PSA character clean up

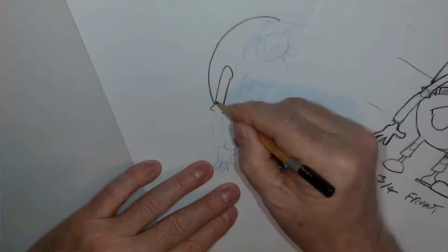So hopefully you've got a good 2B pencil,
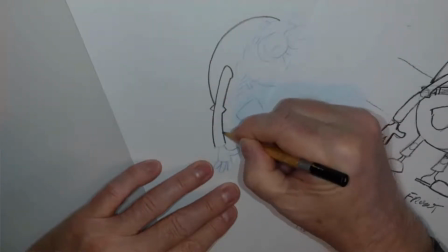and then, you know, decide on how much you're sharpening it and how thick of a line you want on your character.
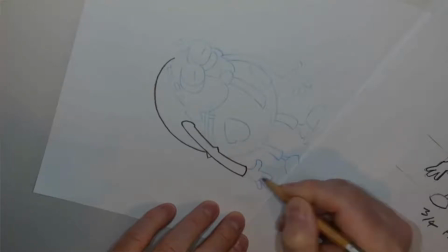You'll be able to get some idea of that when you're cleaning this up.
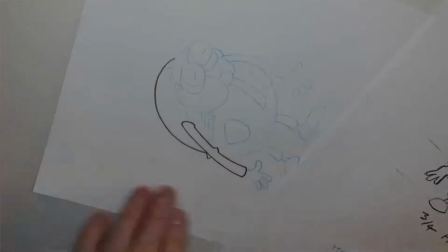You know, I would recommend that you take a look at the hot character.
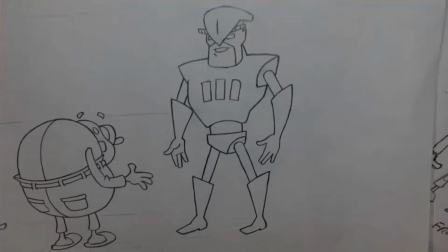I've kind of done a previous cleanup, so I've got the hot character here cleaned up as well. All based on the lineup and rotation that I gave you previously, but I kind of played with
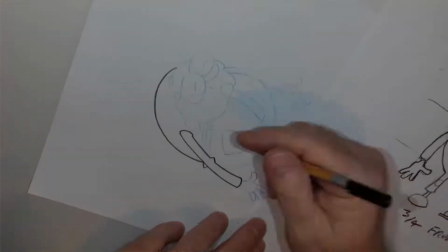the line and clean up on that based on that line work I already gave you.
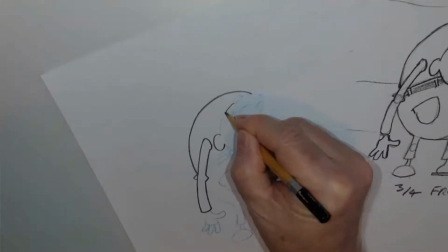Okay. And I'm trying to keep some nice simple shapes.
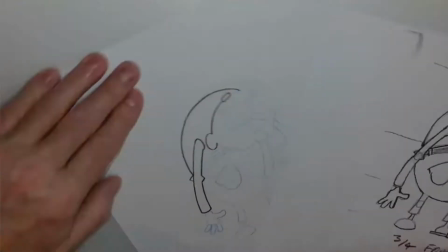Here's an eyebrow kind of lifted off the head. Like on the shirt in the back here, I'm actually going to add this little
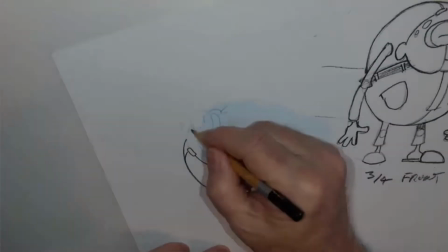line, kind of a seam of the shirt coming up and around his back. So it's those details you can decide.
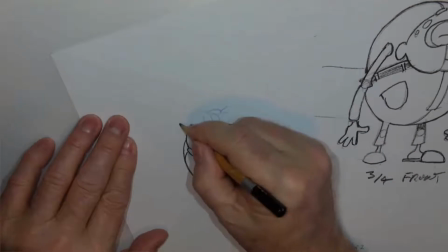You know, do I want those? Do I need those? Do I, you know, does it help in any way?
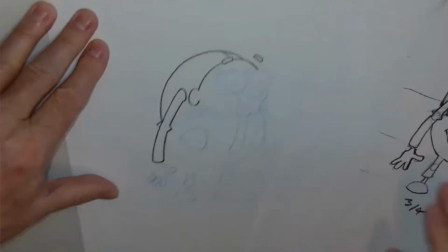But it helps give that three-quarter dimension, which I've continued down here.
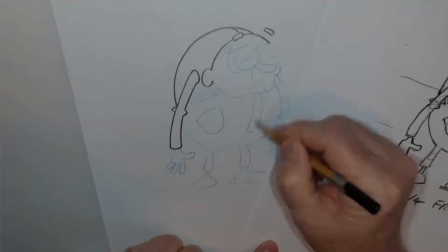And this kind of the fly of the pants, because they're hiked up so much that it's pretty predominant there.
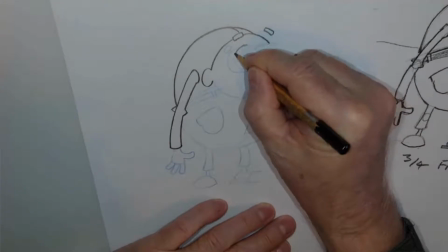So, here I'm going to work on this glasses, getting that kind of round
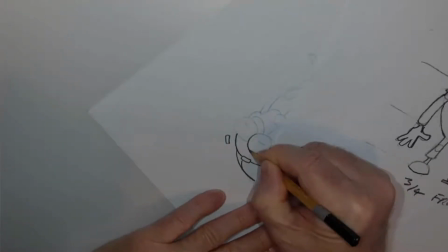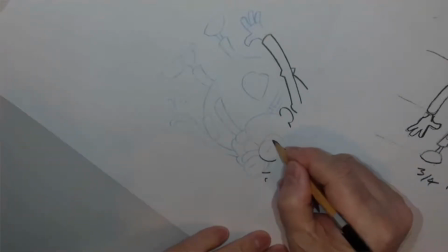happening.
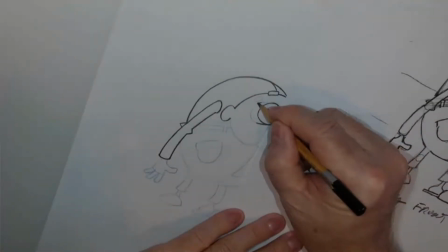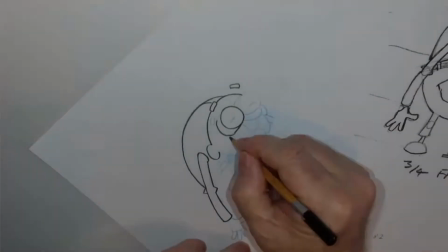So it's taking your time. Cleanup's always something that you should
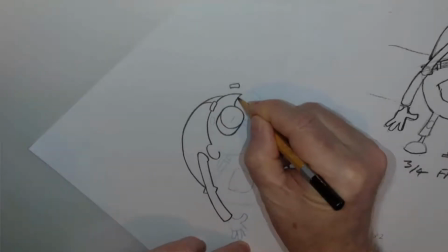leave at a time of day and on your schedule, whatnot, where you can relax.
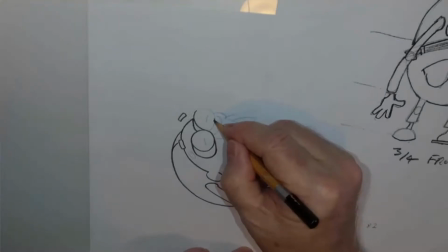You don't want to be hyper or rushed or distracted.
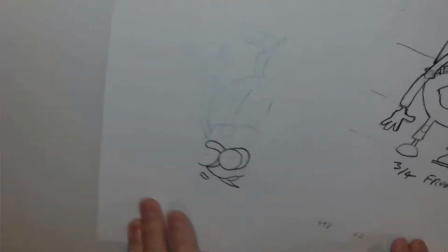You know, whenever's a good time of day to tackle this, where it is quiet.
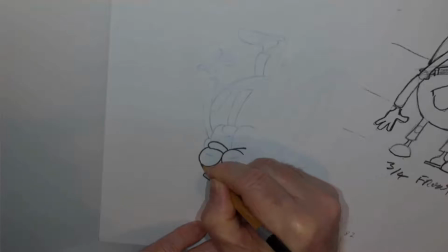I know we all have different situations where we're living, staying,
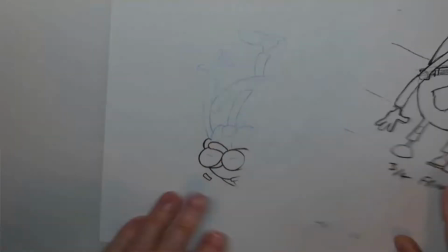and hopefully we have some studio space to actually work
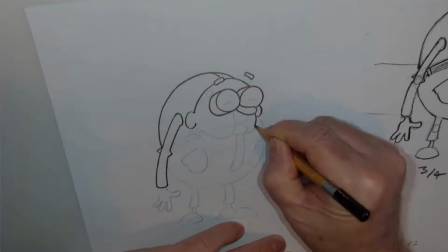as quietly as we can and be able to focus on our artwork.
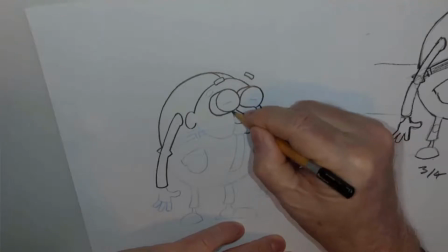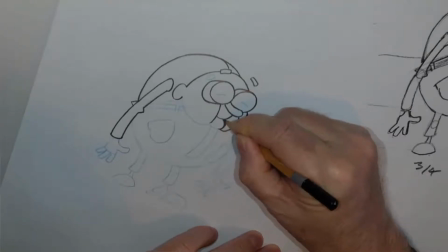But yeah, as I'm doing this, I'm just trying to give you an indication of, you know, how fast or slow to work.
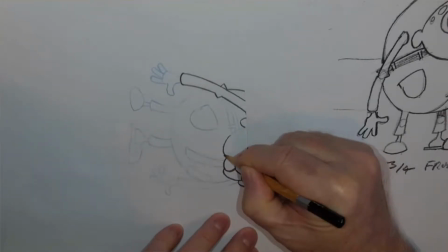Don't rush anything. And again, I'm trying to make sure that I'm doing a good cleanup.
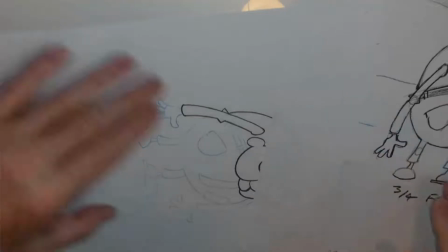So, you know, if I'm working on this part of the face, the jowl, I'm keeping that in mind, and I want to make sure that the line work is
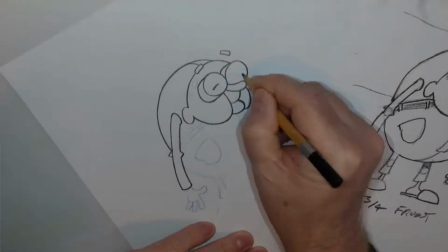really representative of what it is that I'm drawing here.
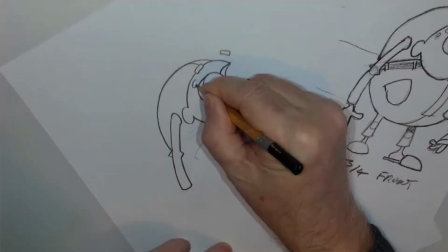So here, these are like little age spots on the side of the head.
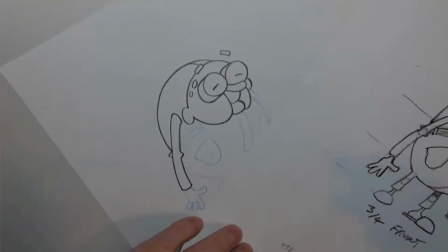Again, these are, I've chosen a very old character, so I'm trying to draw the characteristics of that.
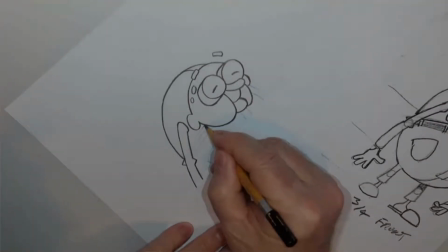Here, I'm going to draw the top of the pants.
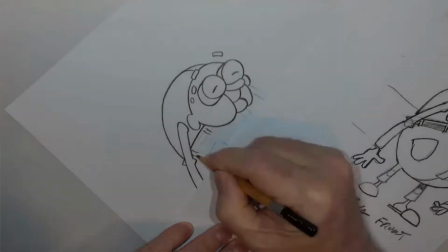And the belt loops here. And that belt going through.
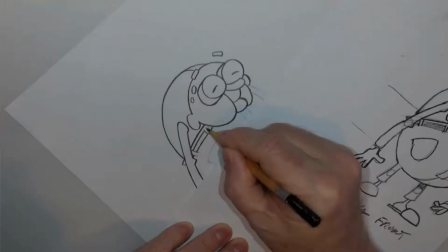Holding those pants up.
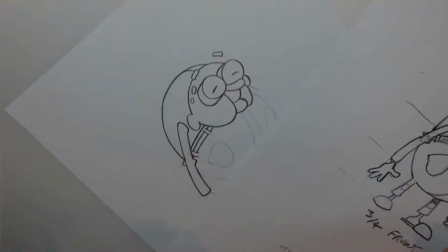So these are all pieces that will have to be built and worked on in the final.
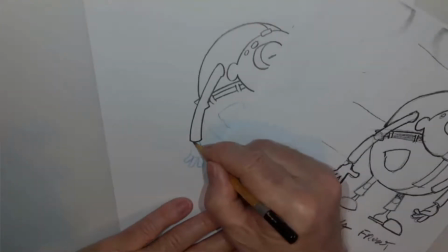When we're building and rigging this character.